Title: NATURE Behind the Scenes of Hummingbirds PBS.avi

My name is Ann Johnson-Prum and I'm the producer and principal cinematographer of Hummingbirds Magic in the Air.
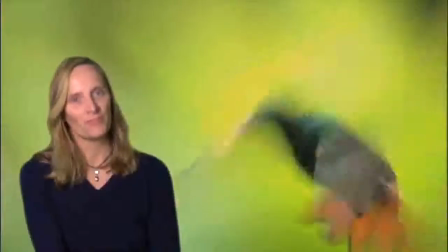[0:17]
Making this film was incredibly challenging because hummingbirds are amazingly small and amazingly fast.
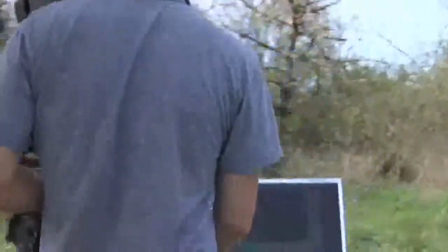[0:25]
So we had to use a new camera called a phantom high-speed camera, which is a high-definition, high-speed camera.
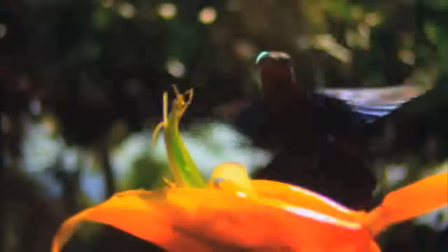[0:34]
Many of the shots that you see in the film are filmed with the phantom camera and are shot at frame rates between 200 and 500 frames a second.
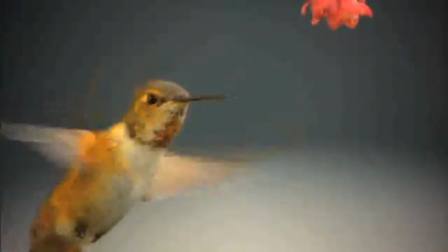[0:43]
These high-speed frame rates really allowed us to slow down the hummingbird's world. Once we slowed down the hummingbird's world, we could really see what it was up to.
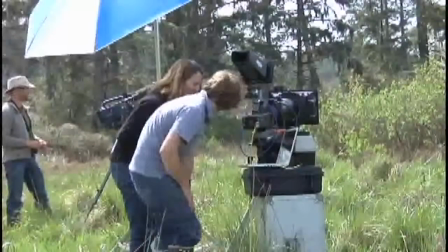[0:56]
But the first time we used the phantom camera was in Ecuador, and the birds were moving incredibly fast. and then when we looked at the computer
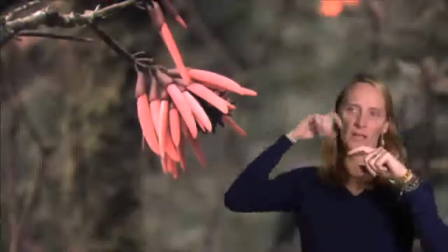[1:04]
and looked at the very first shot which was of one hummingbird coming in and hitting another hummingbird on the head I thought to myself oh my gosh
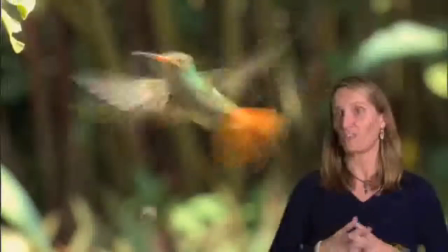[1:13]
we actually can make this film because to my eye when we shot it you couldn't see anything but a flurry and clicking of bills and beaks and
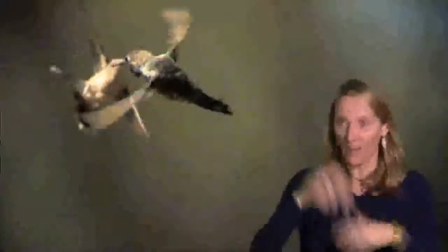[1:22]
chattering but when we could actually see that they were contacting each other and really having this other life that we didn't know anything about I thought,
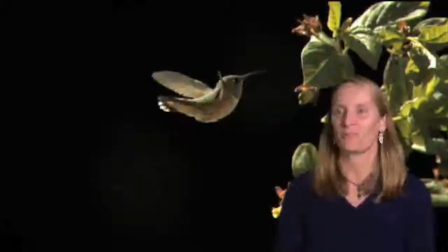[1:31]
oh my gosh, this is going to be great.
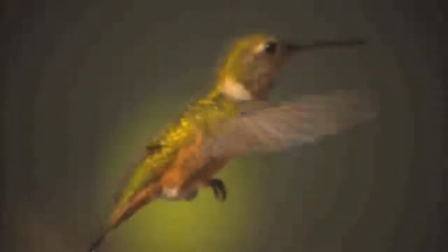[1:33]
Just like you would use macro photography to look at an ant and really understand the ant's world, we're using high-speed photography to get inside the hummingbird's world.
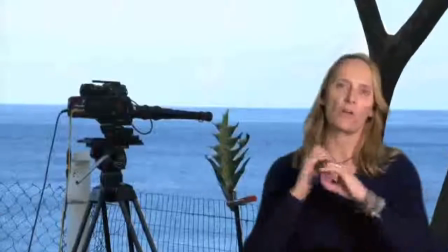[1:44]
We also used a couple specialty lenses. One of them is a boroscope lens, basically a long tube with a lens at the very end that we attach to the high-speed camera.
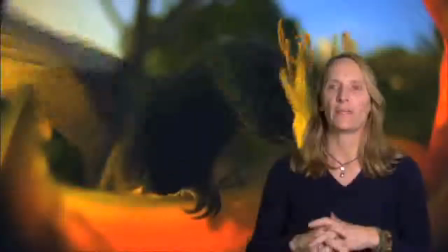[1:53]
That allowed us to put the lens right into a flower and gets almost a flower's eye view of the hummingbird feeding.
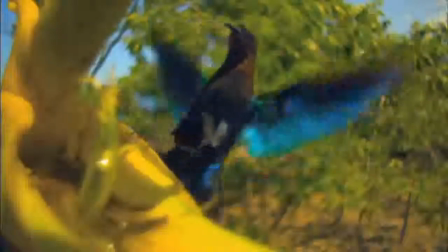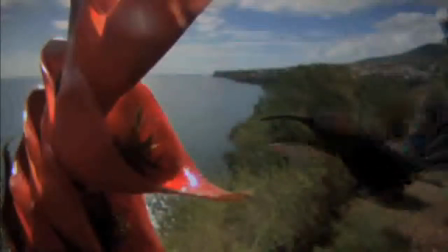[2:08]
The boroscope also has a really neat effect